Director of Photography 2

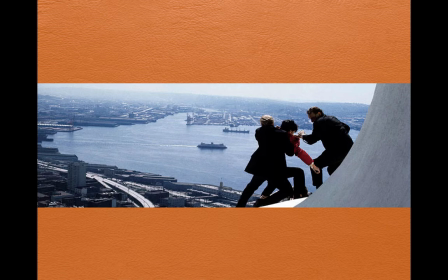[0:00]
And here's, again, the shot where he's using a telephoto lens. Look how unfocused the background is, but look how he uses the third, the upper third here for the fight.
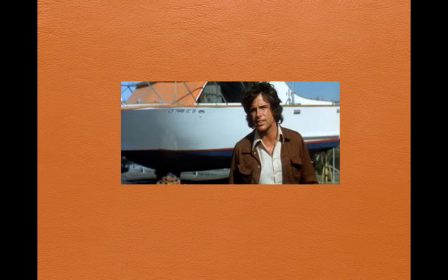[0:09]
And so he does the same thing with the telephoto lens here with Beatty and the boat. The telephoto lens, what it does is it narrows the focus and brings the background closer to the foreground.
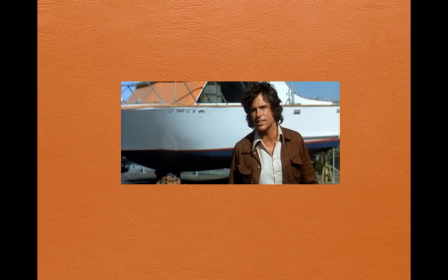[0:22]
And so here's Beatty. He's probably standing, I don't know, 10, 15 yards from the boat. But the way he shot it, the boat looms so large, it's practically on top of Beatty. And what it does is the boat is in focus and Beatty's in focus. So these things are important in the shot.
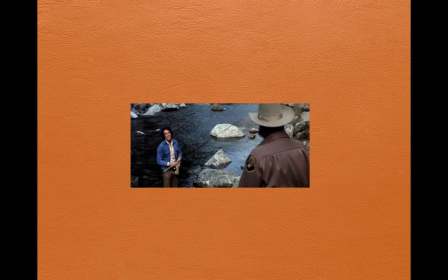[0:37]
Whereas the next shot, showing you a little more escape, Beatty is in focus. But the sheriff who's looking down at him isn't in focus. And so what we do is we get more depth. It's more of a wide-angle lens creating depth so that the foreground is a little blurred.
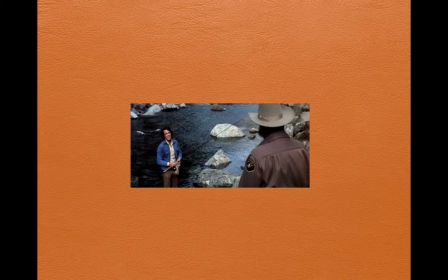[0:51]
And then where it's focused in the background, it's sharp. and so we get some separation since it gives us a distance between the two figures.
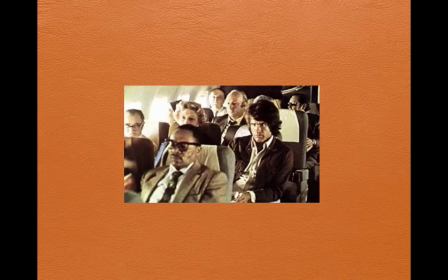[1:01]
Here, Beatty's flying, and Willis, at this point, you can see that he's begun to experiment with something he'd become famous for, which is underexposing the light in a shot. What it does, it gives you a lot more browns and earth tones, and it's just darker,
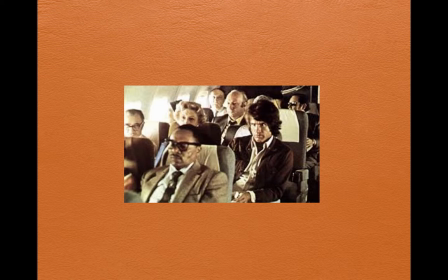[1:20]
and it doesn't make you feel happy, but it makes you feel as if there is consequence to what's going on.
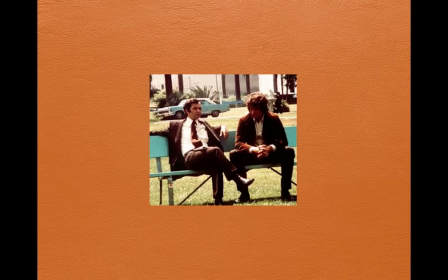[1:28]
He even does it in the outdoors scene here where he's talking in the park. Here it's a very brightly lit day, it's in the park, but look, he's got the brown tones on the people that are kind of shrouded in darkness. So even if they're in the park here, they're talking about something mysterious.
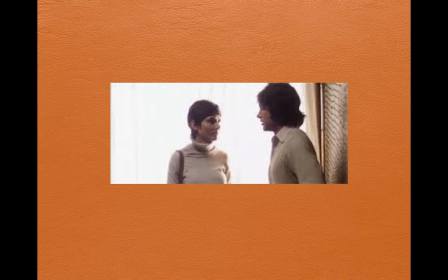[1:46]
And what he does is he contrasts that part of the movie, the paranoid, troubling part with I'm just trying to get on with my life part. And what we do is we have this kind of cool blast of light, this overexposed light,
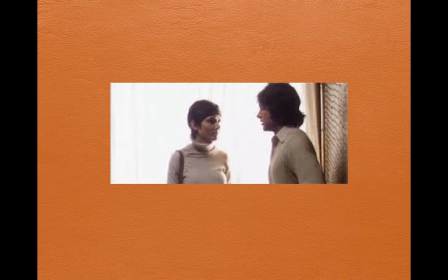[2:02]
so that the palette is very, very shallow and there's not much depth to it.
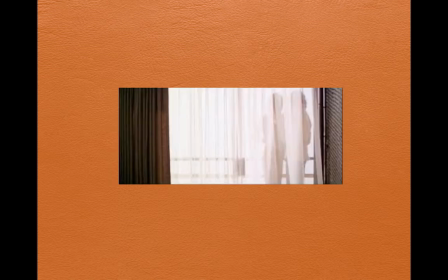[2:10]
And so if you reverse the shot, we're looking through the curtain, what we do is we get this innocence and this coolness, So it's this detachment when we get without the depth, without the hot or warm tones.
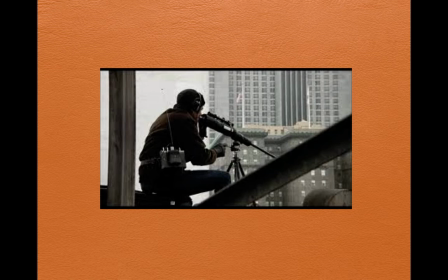[2:22]
And of course, that's juxtaposed, well, in this shot with the city being gray and distant and the dark tone of the
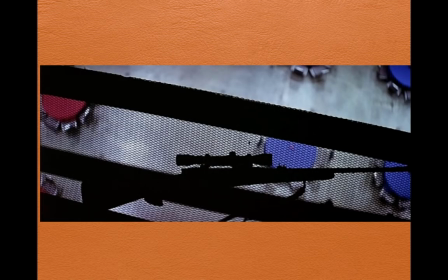[2:30]
assassin looking down at the convention. And here's a nice shot of it, an insert shot of the gun against the blue and red tables so that there's menace, just that dark menace over the bright TV setting.
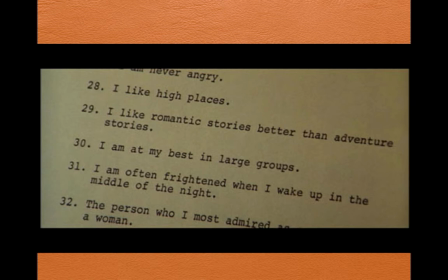[2:48]
And finally, when he cuts to his list, his script, even what he's got to look at, what he's got to read as an insert shot, is put in dark beiges, nothing light here. So there's always a hovering shroud to all of it.
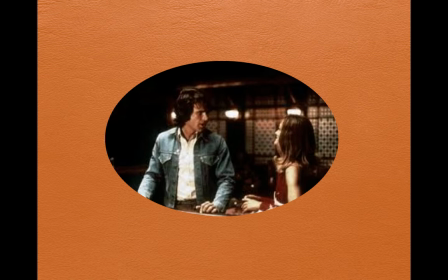[3:05]
And when he's in a bar here, this he'll develop later in movies, But you see the bar is, look how dark that bar is.
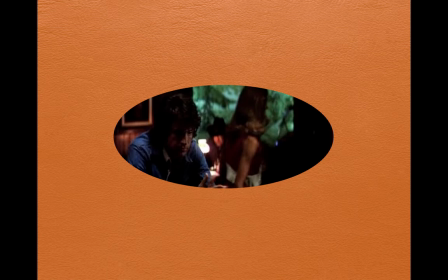[3:14]
Everything is pretty murky. And what it does is when you look at him, you can barely see him because it's an internal shot.
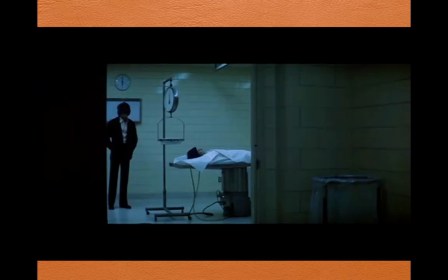[3:20]
He wants you to get it inside, baby, not look at his surroundings. And this wonderful shot here, of course, towards the end, we have a shot where the space that has depth is perfectly put,
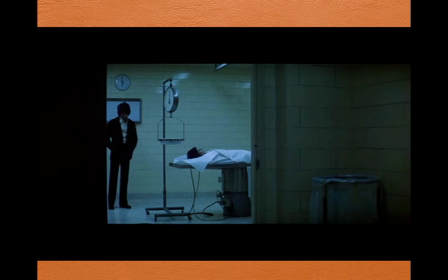[3:35]
not perfect, I won't say perfect to any of this, But it's wonderfully put with the light in the background with the person on the slab and Beatty in that left corner. And what's really interesting about it is you look at it and you say, well, she is in the center of that shot.
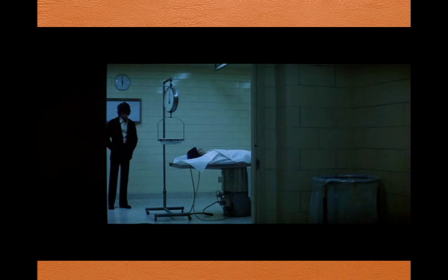[3:55]
But then we realize that shot's just an opening of the door. So what happens is he's taken the frame. He's put a frame within a frame.
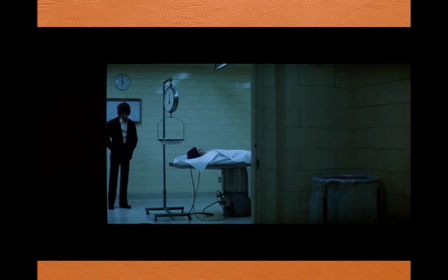[4:03]
So within that frame, he puts this woman almost in the lower third and Beatty in the upper third so that we've got the frame giving us a sense of depth, but also a sense of distance,
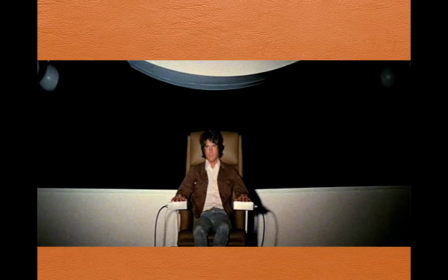[4:16]
a sense of coolness and isolation here. Combining his themes here, he's got the bright light and the muted tones of the furniture and the clothing. So he seems isolated and yet imperiled.
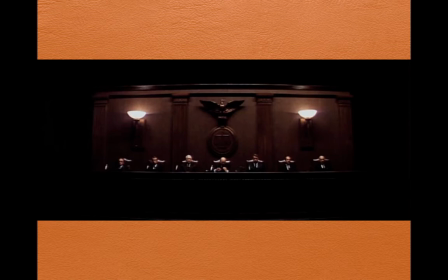[4:35]
And the star chamber here, the grilling people, the people who are putting him on the docket. Look at how underexposed all that is. Just a couple of sconces there lit, but it's very underexposed.
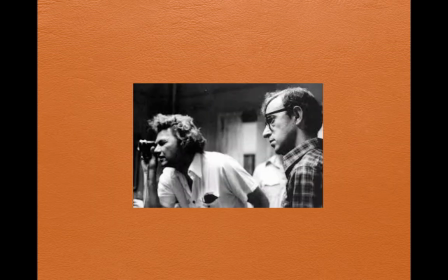[4:48]
We'll see this later in a very famous movie. The next movie that he got around to doing after the paranoid view of life was a movie with Woody Allen. And there he is looking through his eyepiece. But his next movie was with Woody Allen.
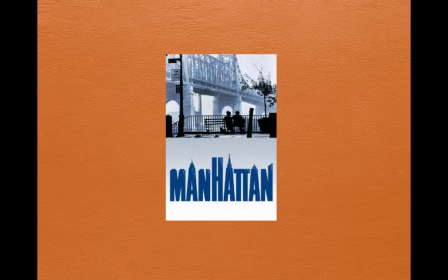[5:06]
It was Manhattan. And Manhattan, although the poster's got blue on it, was shot in black and white on an anamorphic, using an anamorphic lens so there'd be an anamorphic widescreen. And what he does here in 1979 New York is he transforms it into kind of a dreamlike fantasy city.
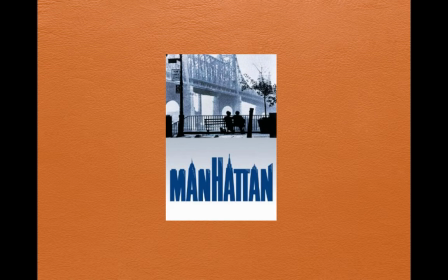[5:26]
It's a love letter to Manhattan. Although in that love letter, it's a bittersweet story about what he considers your typical New Yorker, a pessimistic person who's got relationship problems and he's anxious,
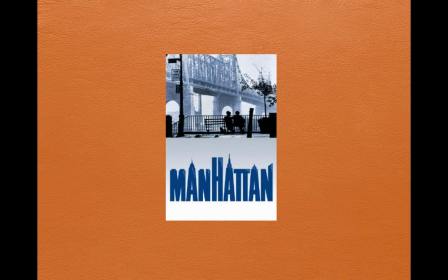[5:43]
a lot of anxiety and neurosis, and yet love of art and, of course, love of love.
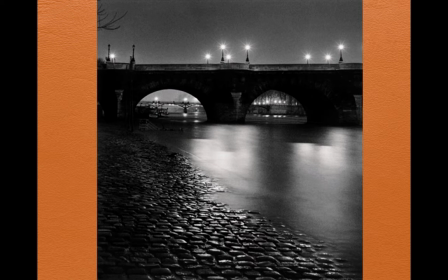[5:48]
And in Manhattan, as a palette for Willis to use, I think he probably referred to Marc Brassai, Parisian photographer in the 1930s, famous for his looks of Paris in the 30s.
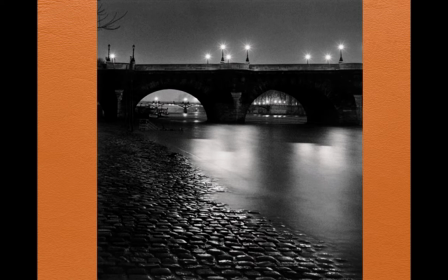[6:08]
And here's Pont Neuf in Paris, the bridge over the Seine,
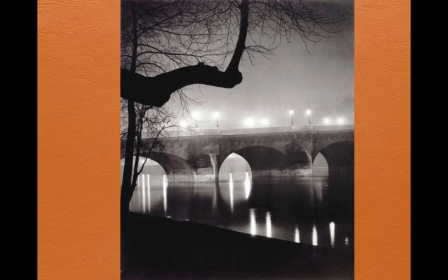[6:12]
and a number of photos of his were famous pictures of the bridge framed in blackness.
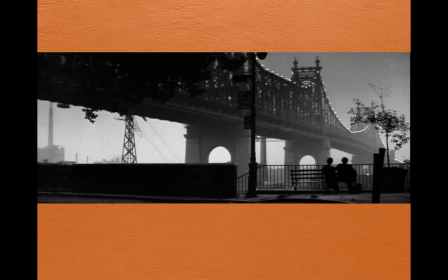[6:19]
And I think this shot here, the iconic shot that Willis has of Woody Allen's Manhattan, is very much like Mark Precise. And in here, we have the Brooklyn Bridge and its lights and everything.
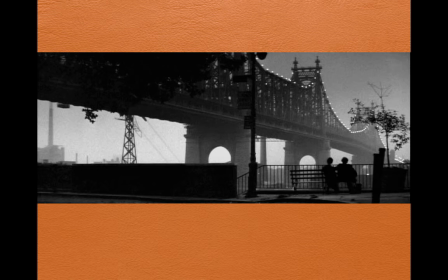[6:34]
But what's wonderful about it is look at the way he takes that lower third of the picture with Woody and Diane and the silhouette there. And look at what he does with the lines. He's got that street light. So he basically gives you a line for one-third of the frame to the right,
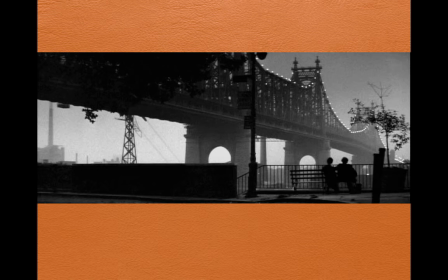[6:50]
and that motion moving us kind of in that negative space towards the light with this wonderful frame.
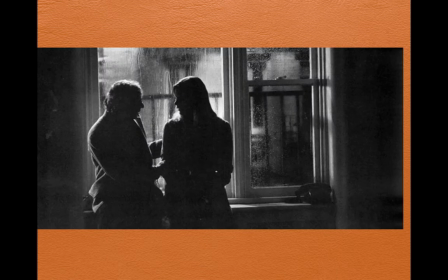[6:57]
It seems very meditative and romantic, as this does here with this silhouette. But look at how underexposed he is here, barely exposed at all, just a little background light.
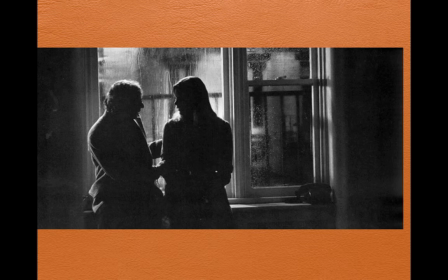[7:10]
But what it gives us is this privacy and very intimacy that he does just purely by lighting.
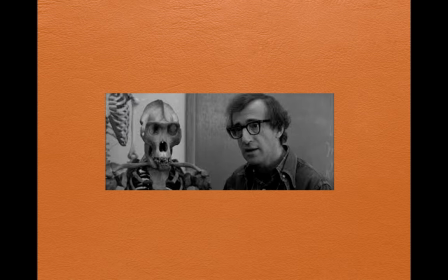[7:20]
And on the other end, when we're getting the comedic part of Woody's movie, Willis, of course, makes sure that when Woody is contrasted with the skeleton in biology lab, he divides it so that Woody's got a different background than the skeleton.
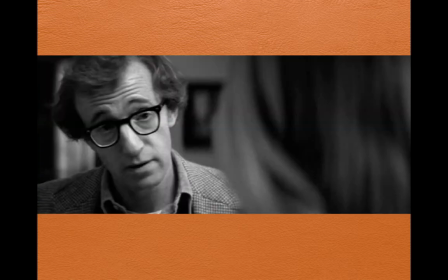[7:34]
The skeleton's a little brighter, Woody's a little darker. her. And when he works with Woody in his conversations, and what we have here is a shot where Woody's talking to Hemingway, Muriel Hemingway, and what we do is we see her head so big in the frame. Look at her head. Her head dominates one half the frame practically.
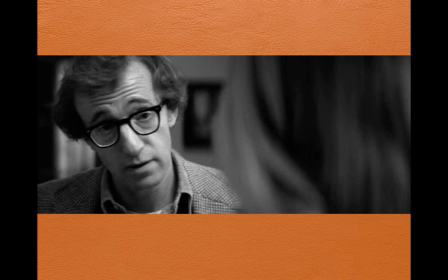[7:54]
And so that puts her right in the shot, almost intimidatingly on top of Woody.